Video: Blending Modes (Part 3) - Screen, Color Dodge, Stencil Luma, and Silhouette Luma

Hey, we're back with the final episode in our blending mode series. Today we're going to be talking about screen, color dodge, as well as stencil luma and silhouette luma. Let's dive in.
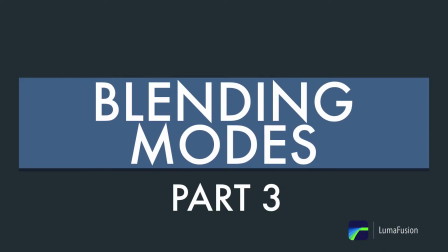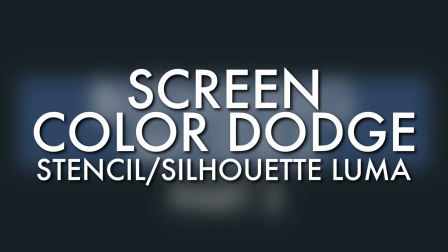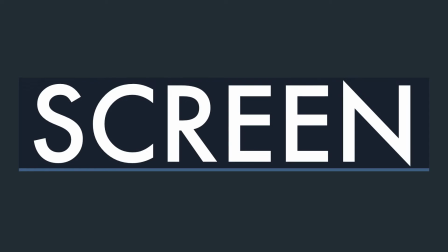The screen blending mode multiplies the brighter pixels of the base image and the blend image.
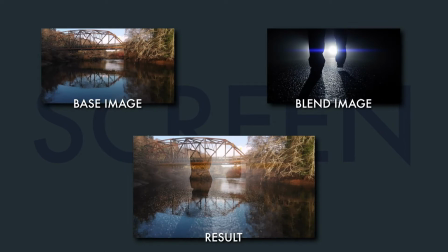The result is the opposite of the multiply blend mode, giving you a brighter image in the end.
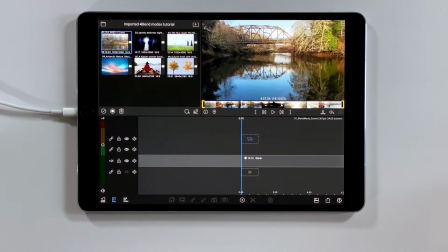Okay, for our first example, I'm working on an open for a kind of a creepy whodunit documentary. I've got this really lovely drone shot flying up a wooded river, and I want to find a picture that I can use to foreshadow kind of the main character's homecoming that takes place in this documentary.
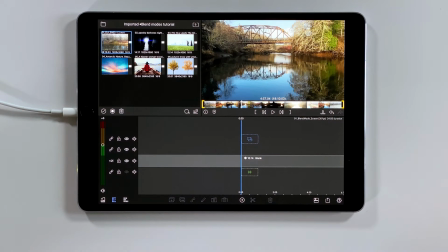So let's take a look at that final composite.
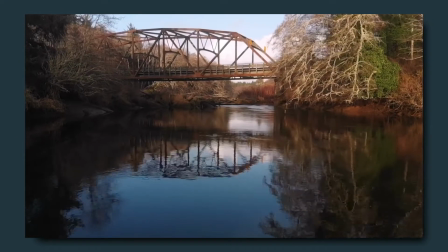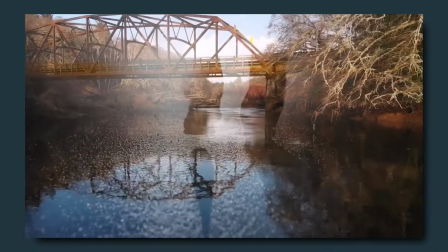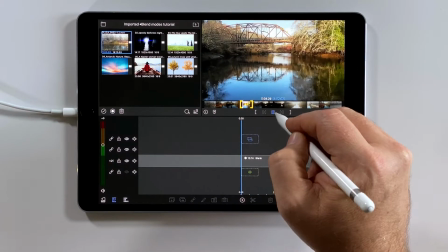So I'm going to put that drone shot down onto the timeline.
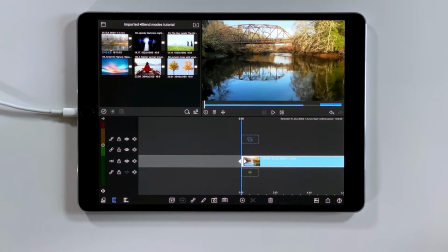And then I went to Storyblocks to look for a silhouette of feet walking, and I found this clip.
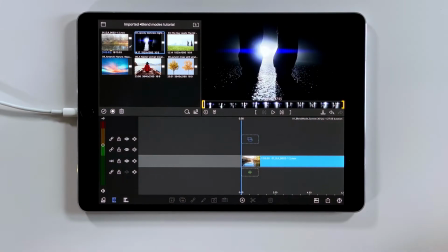What I really like about this clip is that the perspective of the surface of
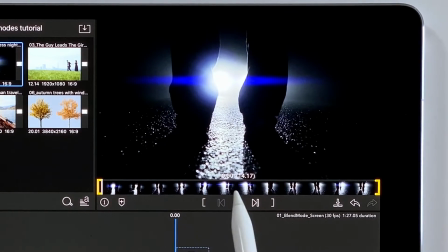the wet street that the subject walks on in this clip matches the perspective, more or less, of the river in the drone shot. And so I'm going to just lay that over the top of it.
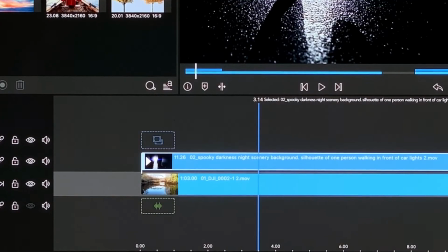So I'll double tap that silhouette clip to go into the frame and fit editor.
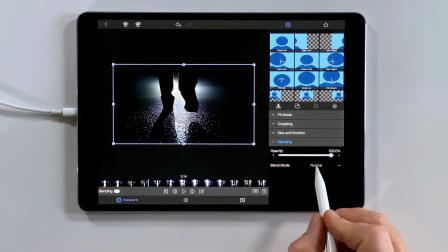And I want to go into the blending modes. And here I'm going to select screen mode.
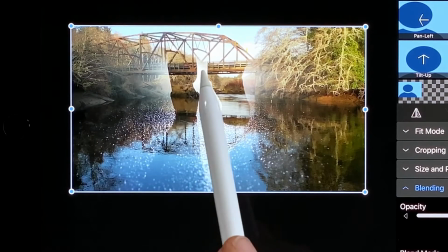Now remember, the screen mode is multiplying the brightest pixels in the base image.
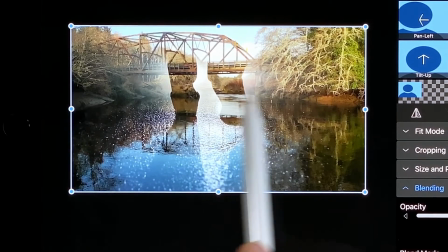In this drone shot, that's the clouds and the reflection on the water.
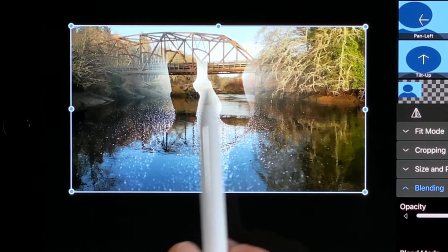And the brightest pixels in the blend image, which in the silhouette, it's that light source behind the feet.
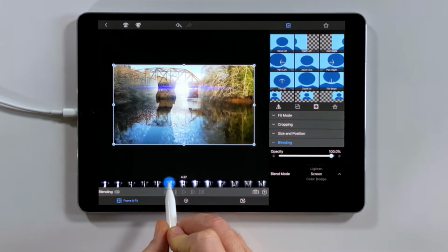So if I scroll forward just a bit here in the clip, I can really see that light source on my blend clip getting defined where the headlights revealed.
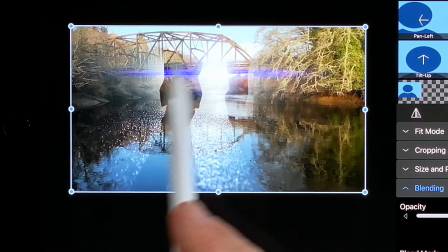And I come back into the blended, and
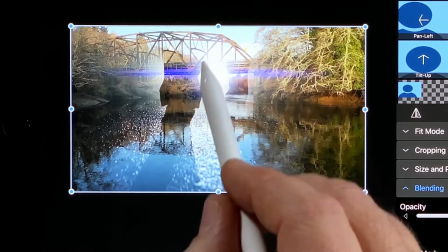the coincidence of the light source in the blend clip and on the drone clip, the base clip below, multiplies and everything gets brighter.
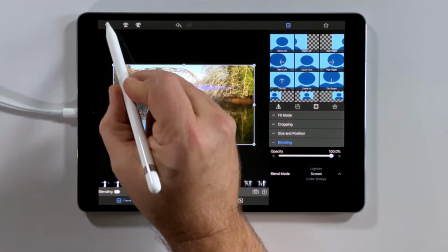Now this composite isn't quite done, so I want to go back to the timeline and have a look at the finished product.
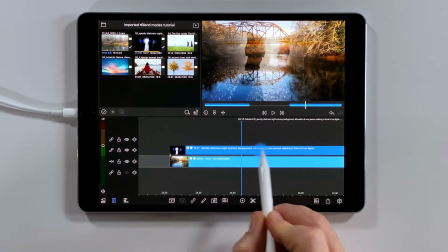I'll show you what I did on this. I graded each of these a little bit.
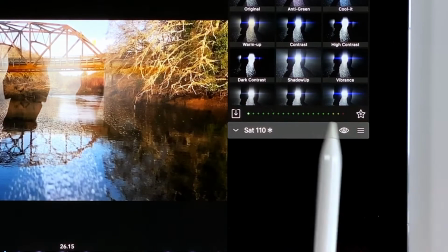Here I've added some saturation, and on the other clip
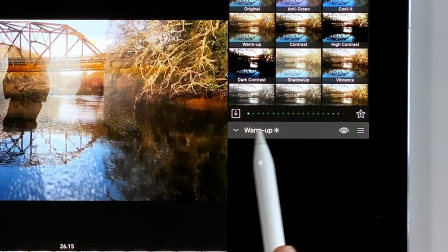I added a little bit of warm up,
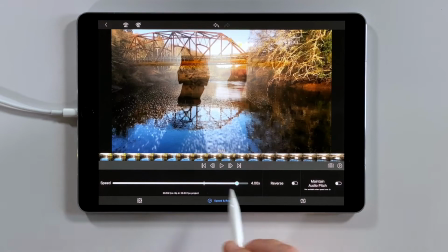and I changed the speed timing on this drone clip to make it a little bit less slow motion.
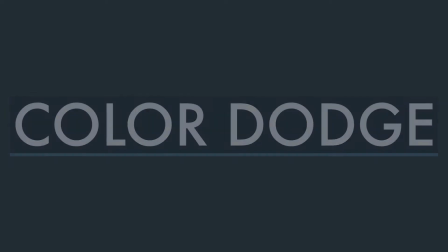Color dodge decreases the contrast of the base and blend image's color.
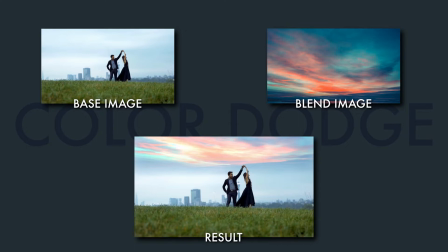The result is the opposite of color burn, giving you a lighter image with less contrast.
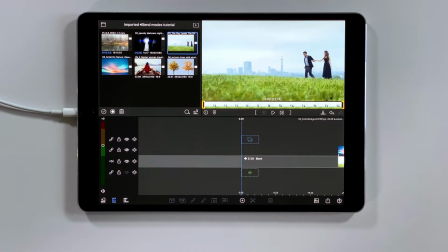For our next example, we've got another wedding client. In this case, it's an engagement shoot, and the brief from the couple was they wanted a really otherworldly, kind of atmospheric, sci-fi look to their shoot, but in a familiar setting. Let's go take a look at what the final product is.
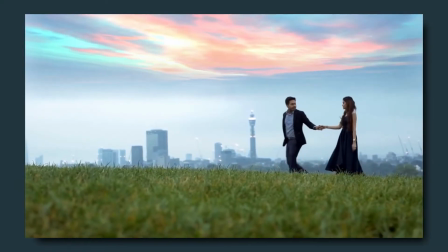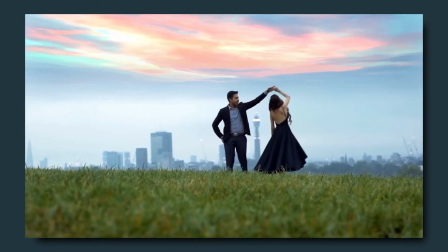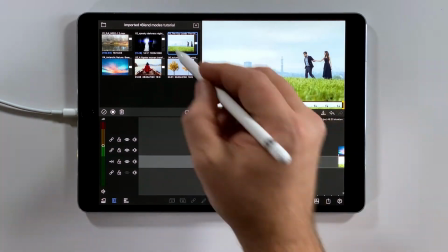So let's take a look at how I built this out. First, of course, I'm going to get the clip on the timeline.
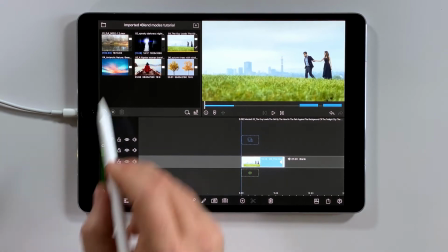And then I went looking for something real atmospheric.
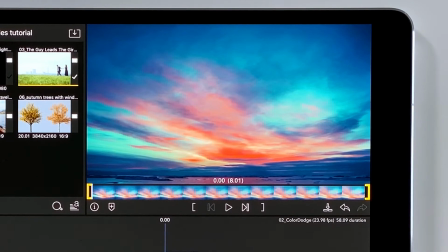And in Storyblocks, I found this really colorful, kind of Northern Lights looking night sky time lapse. And I thought those colors are really perfect for this. So let's go in and just throw that blend on there.
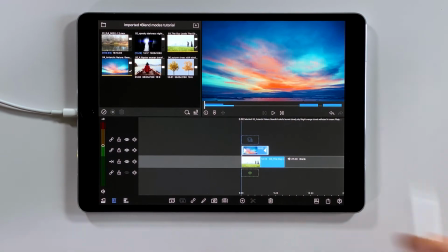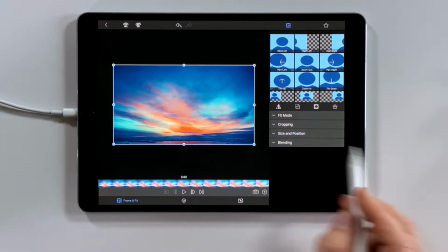And get over into the blending modes.